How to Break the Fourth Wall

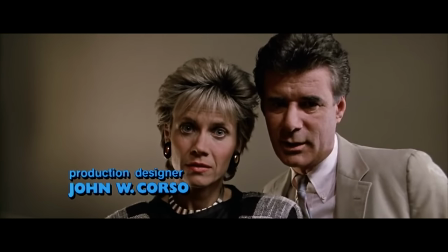I'll be home at 6 sharp. If you need anything, call. I mean, you ding.
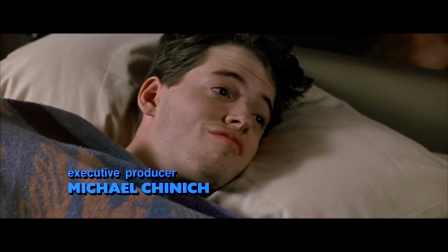I love you, sweetie. I love you. Me, me, me, me, me.
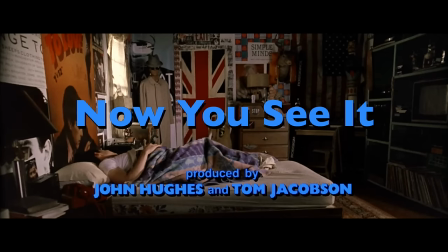Call if you need us.
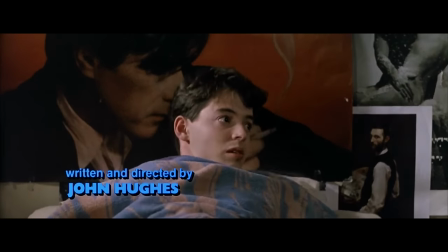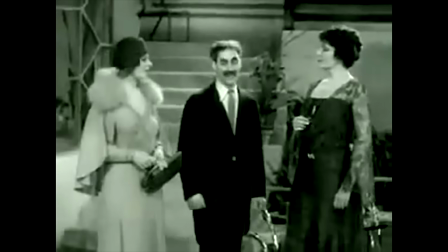They bought it. Pardon me while I have a strange influence.
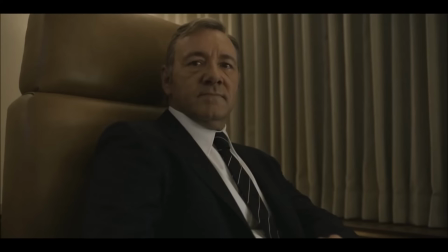Buy you a couple of baboons. What are you looking at?
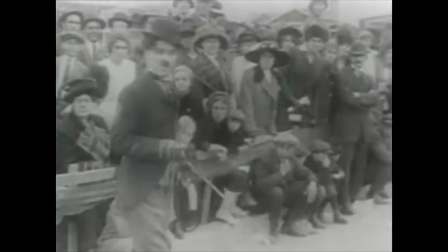Breaking the fourth wall is one of the most unique thematic devices at the disposal of a filmmaker.
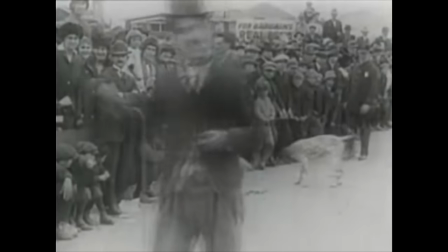Most cinematic techniques pull us into a story and make us forget we're watching a film, but Breaking the fourth wall does the opposite.
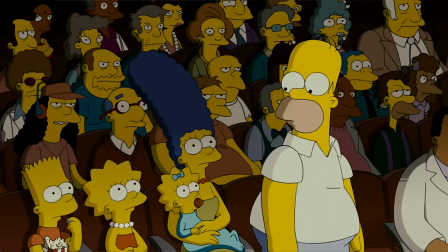It reminds us we're actually an audience member watching what's happening on screen.
I can't believe we're paying to see something we get on TV for free.
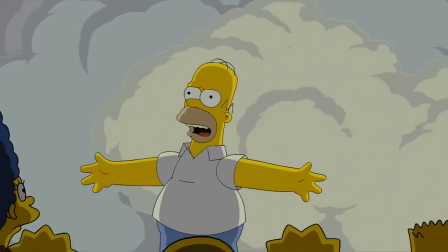If you ask me, everybody in this theater is a giant sucker, especially you!
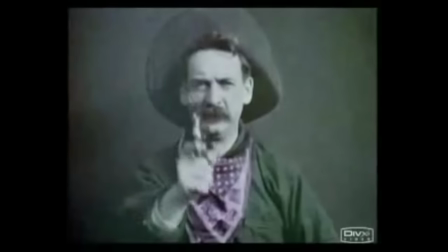The technique can contribute to the visual storytelling of a film in many different ways depending on how it's presented.
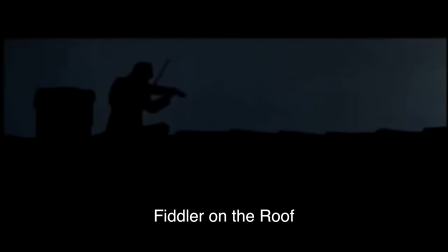To really understand the power of breaking the fourth wall, we have to look at its inception and theatrical performance.
A fiddler on the roof. Sounds crazy, no?
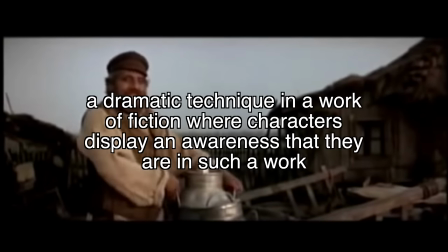A formal definition for breaking the fourth wall would be a dramatic technique in a work of fiction where characters display an awareness that they are in such a work.
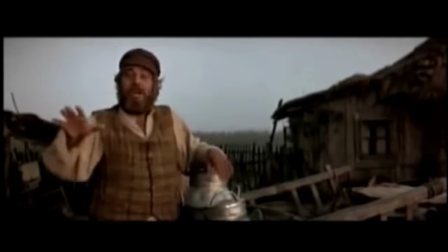You might say every one of us is a fiddler on the roof.
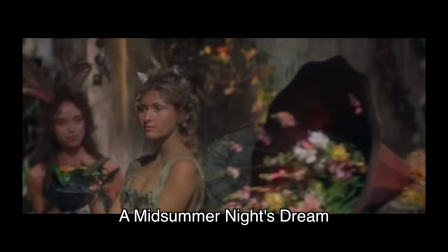The technique goes as far back as ancient Greece and continued through Shakespeare time and well into postmodern theater, especially musicals.
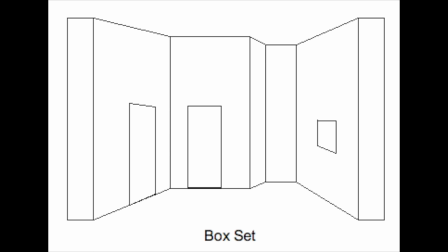The term first arose after the use of box sets became popular in the 1800s, when sets were constructed with three walls,
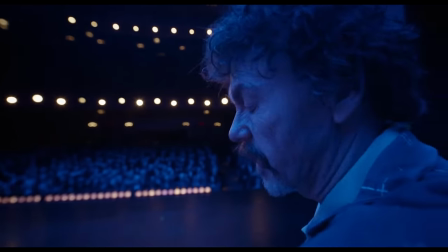the fourth wall being the imaginary wall between the audience and the performers on stage. So whenever a character acknowledged the audience's presence, the fourth wall was broken.
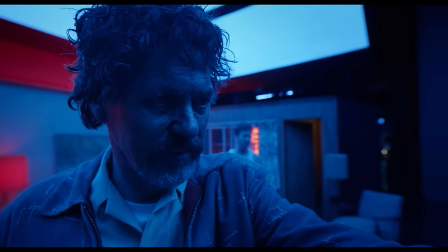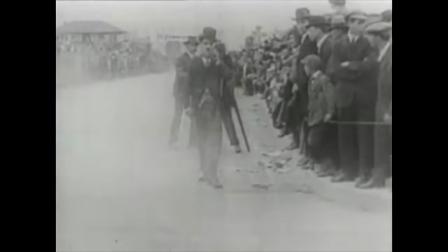The technique has been used since the silent era, and Charlie Chaplin played around extensively with fourth wall breaks in his films.
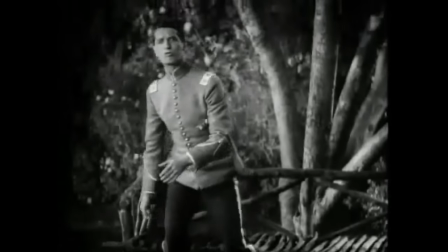With the introduction of sound and the popularity of the musical genre, fourth wall breaks became more common to contribute to the spectacle of film,
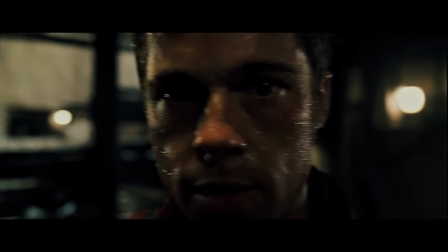and over the next 70 years, fourth wall breaks have made their way into a variety of film genres with a variety of thematic effects.
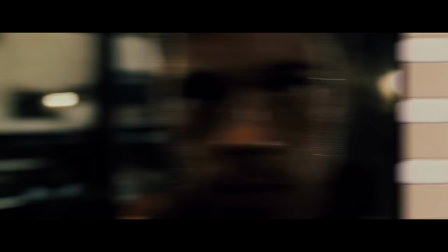The most
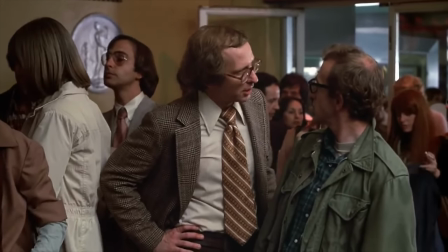popular use of this technique is for comedy, and the comedy stands out by creating some of the most memorable punchlines in cinematic history.
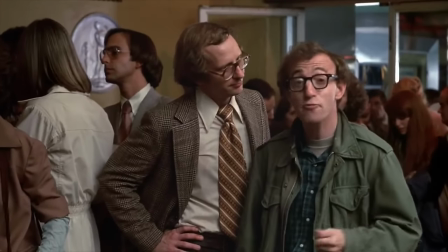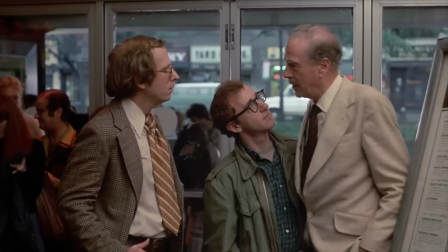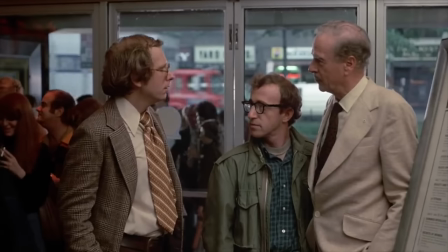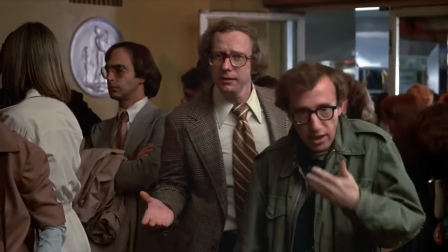There's something really surprising and hilarious about reminding us that we're in the middle of watching a film.
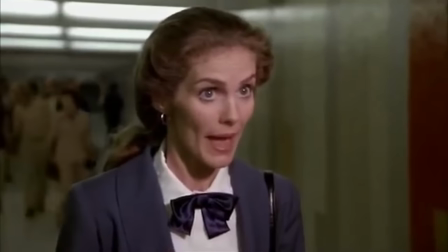No matter how many times I watch a movie break the fourth wall, the joke can still catch me by surprise.
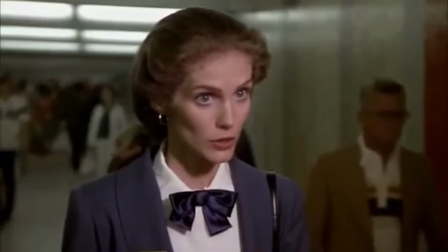What a pisser.
The joke has to step out of the film to deliver the punchline, and there's really no other type of joke like it.
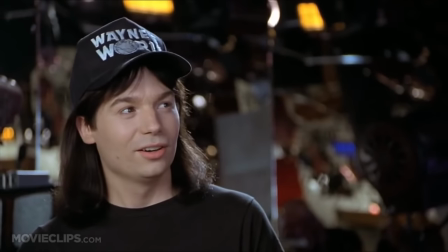Every other joke is enclosed within the imaginary world of the art form. Taking that step out of a movie is what makes a good fourth wall joke so satisfying and creative.
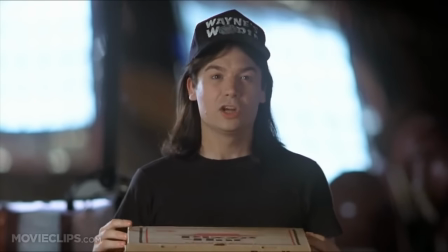Well that's where I see things just a little differently. Contractor, no. I will not bow to any sponsor.
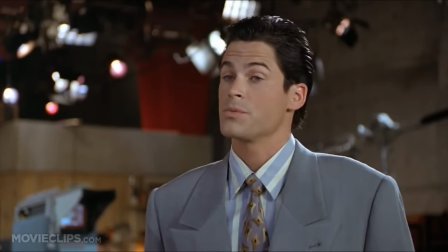I do want to note that breaking the fourth wall doesn't automatically make you a comedic genius.
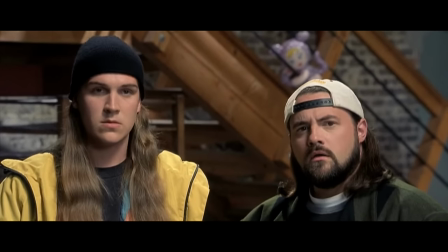The setup and delivery of a fourth wall break has to be at least somewhat surprising or the joke can come off as kind of lazy.
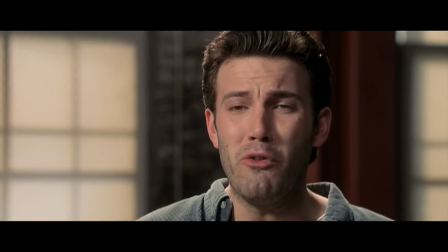A Jay and Silent Bob movie? Who'd pay to see that?
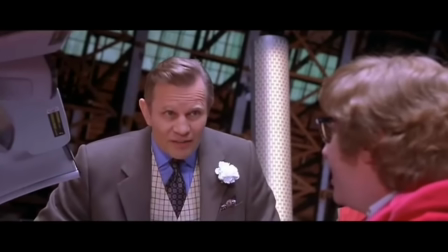Eh. I suggest you don't worry about this sort of thing and just enjoy yourself.
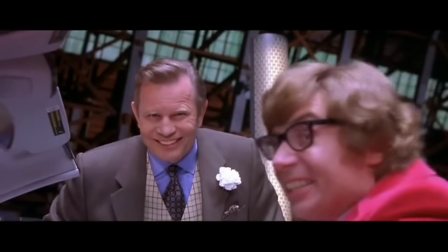That It goes for you all, too. Yes. Eh.